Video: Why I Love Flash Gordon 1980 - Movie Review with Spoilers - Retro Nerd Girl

I was kind of a crazy kid who loved sci-fi, but you know, there's still hope for the future. I'll cross my fingers.
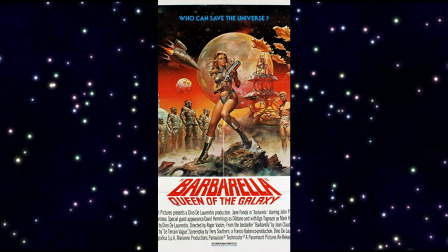[20:42]
Now, speaking of the 1960s, the film derives a lot of inspiration from Dino De Laurentiis's other sci-fi adventure flick, Barbarella, released in 1968. Oh, what a film. I love that film.
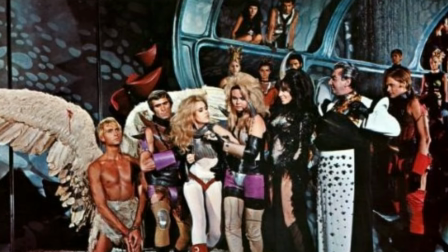[20:56]
If you play these two films back to back, it almost feels as if they are part of the same universe.
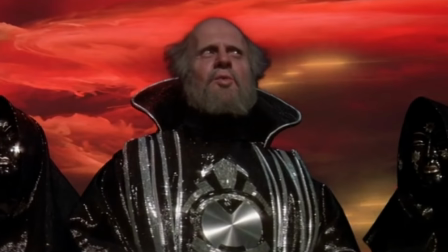[21:02]
And you can really see the similarities and how Flash Gordon bears about the same
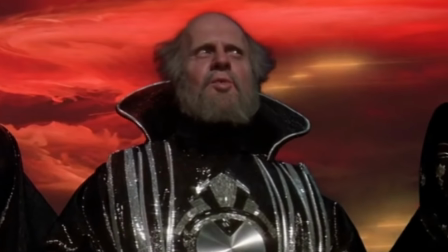[21:08]
imaginative vision of the alien worlds and techniques used for flying characters,
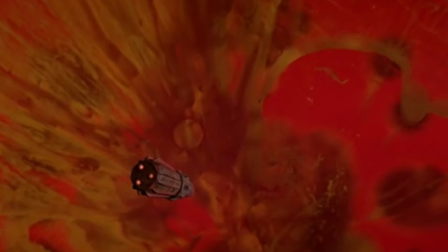[21:14]
the ideas used for space travel as a psychedelic trip, and even the comedic tone is very similar.
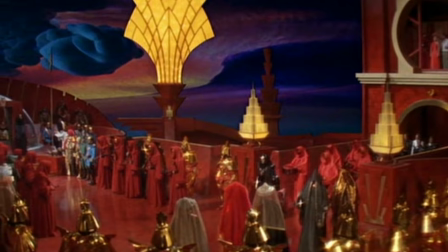[21:21]
The sets were massively impressive with inspiration from the original film serials in the 1930s with Art Deco style,
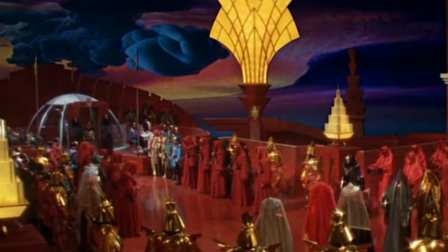[21:30]
keeping the rich colors and fantasy in mind for a comic book world brought to life.
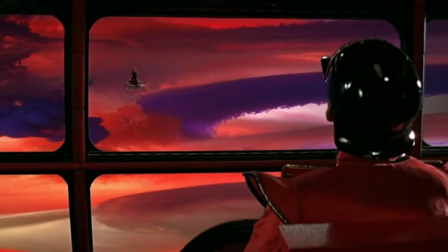[21:35]
Now, the visuals for the world of Mongo was astounding, with a cacophony of color and shapes.
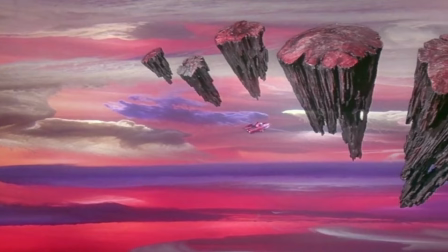[21:42]
The trippy skies and constant movement was achieved by swirling dyes of different color through tanks of water with bright lights behind them.
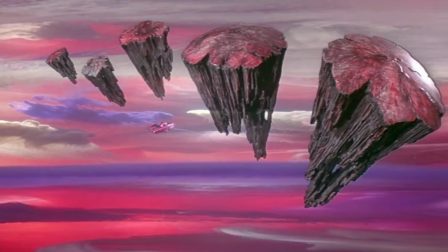[21:51]
I enjoyed this so much because I just love it when artists really go all out to show us what they think other worlds would look like.
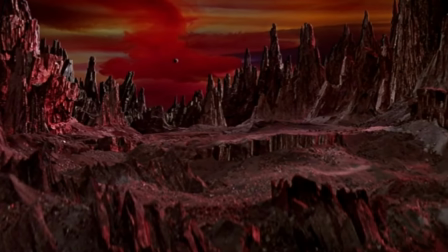[21:58]
Many of the fantastic visuals were incredible from time to time until we got to the
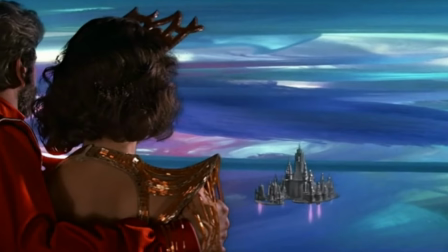[22:04]
uncanny valley a few times with a lot of the blue screen chroma keying that was a little bit on the obvious side.
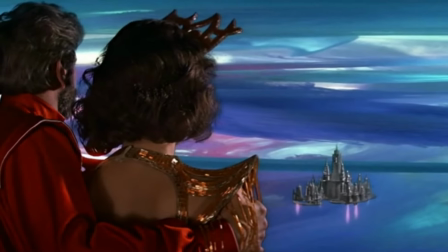[22:12]
They lacked the budget and the technology to pull it off for what they were going for,
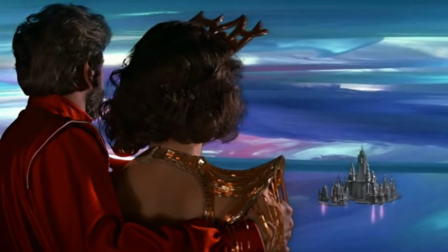[22:18]
and to be honest, the technique was not perfected at this time.
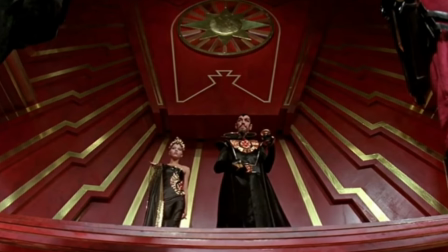[22:22]
But I did hear that the Blu-ray edition of Flash Gordon did clean up a lot of the visuals.
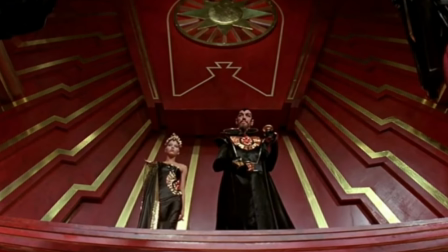[22:29]
Now, sadly, Flash Gordon lives in the shadow of Star Wars.
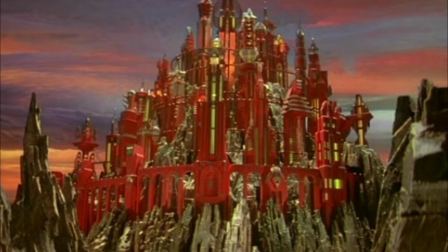[22:33]
When people say that this movie is a ripoff of Star Wars, which I think is so unfair as a comparison because it's nothing like Star Wars at all.
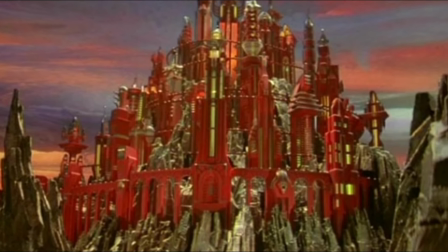[22:42]
Star Wars mainly concentrated on making science fiction look real,
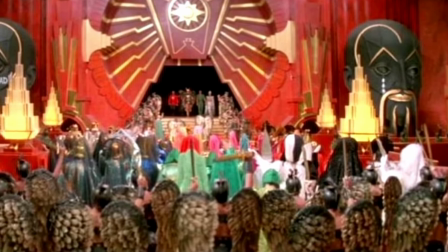[22:46]
whereas this movie really wanted to play up the fantasy of a nostalgic comic
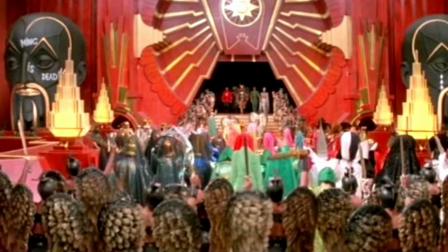[22:51]
book and that sense of wonder you get when you turn through the pages.
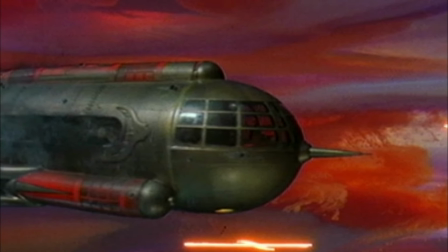[22:56]
The nostalgic element could also be seen in the design of the retro vintage spaceships in the film,
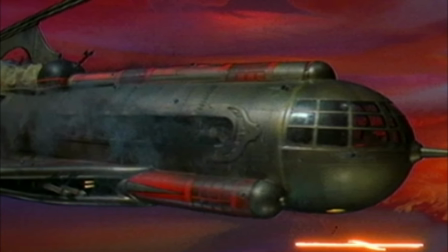[23:03]
not veering away too far from the one seen in the serial films in 1936.
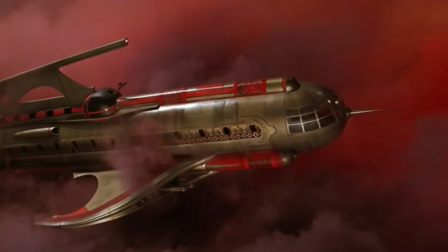[23:09]
And I'm so tickled by those simple little designs, and it was yet another unique feature in this film.
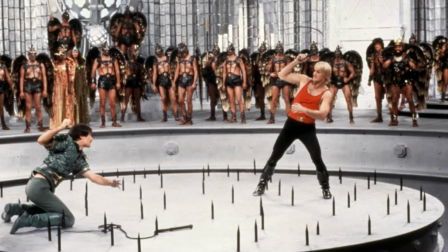[23:18]
The battle with Prince Baron and Flash Gordon in the Sky City was one of the best scenes in the movie for me.
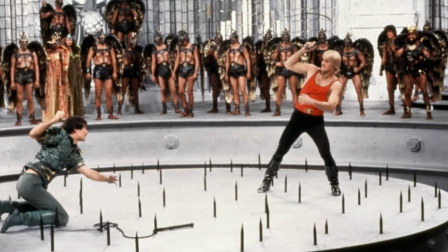[23:24]
That fight scene felt very raw and wild and insane.
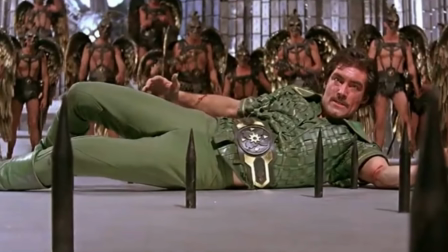[23:30]
The stakes are so very high, with high tension, and you don't know what's going to happen.
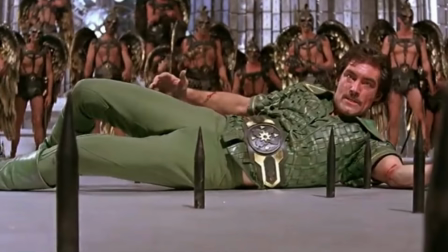[23:35]
It definitely had a sense of excitement about that scene that keeps you on your toes, guessing if they would survive the whips,
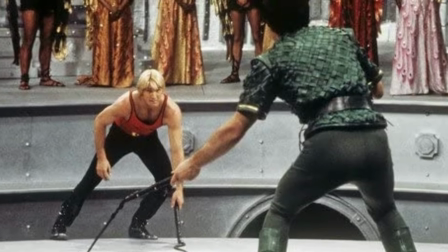[23:43]
the rising spikes in the floor, and the rotating platform above a swirly abyss.
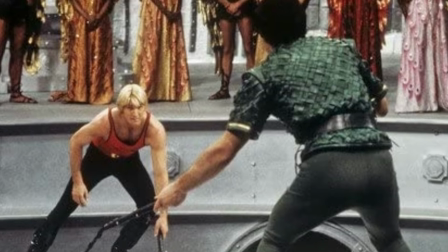[23:49]
What a wonderful action scene.
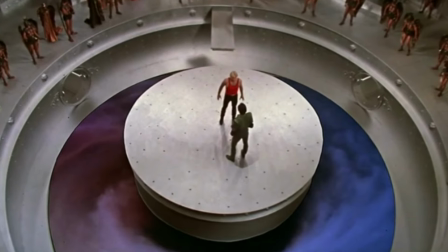[23:51]
And that was achieved by having four crew members operating hydraulics on a rotating platform 30 feet above ground.
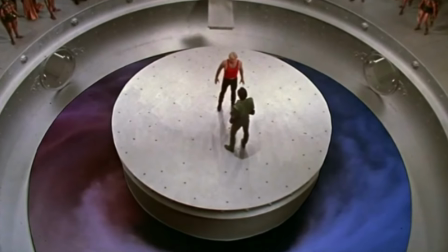[24:00]
It's a fantastic practical effect to accompany one of my favorite battles.
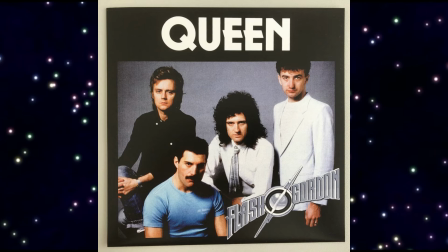[24:06]
The amazing and memorable soundtrack and score was done by the renowned rock band Queen,
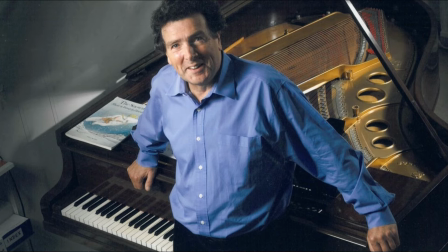[24:12]
along with incredible orchestral arrangements conducted by Howard Blake.
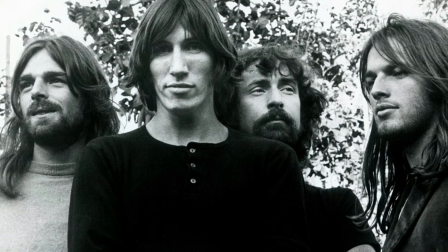[24:17]
Originally, Mike Hodges considered hiring the band Pink Floyd to do it, which would have given the film a completely different tone.
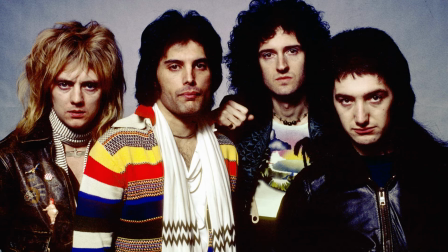[24:25]
Mike went with Queen, But at the time,
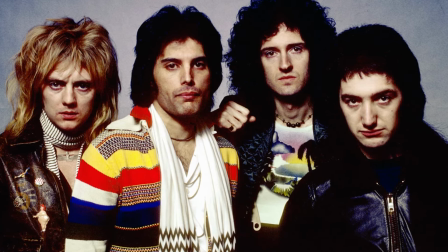[24:28]
Dina De Laurentiis had no idea who the band was and wasn't too keen on the final soundtrack initially.
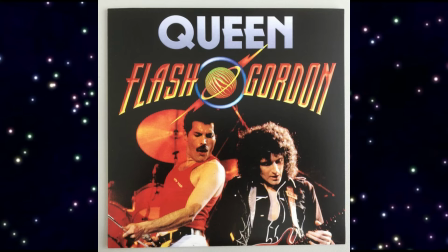[24:35]
Luckily, Mike was insistent and got his way.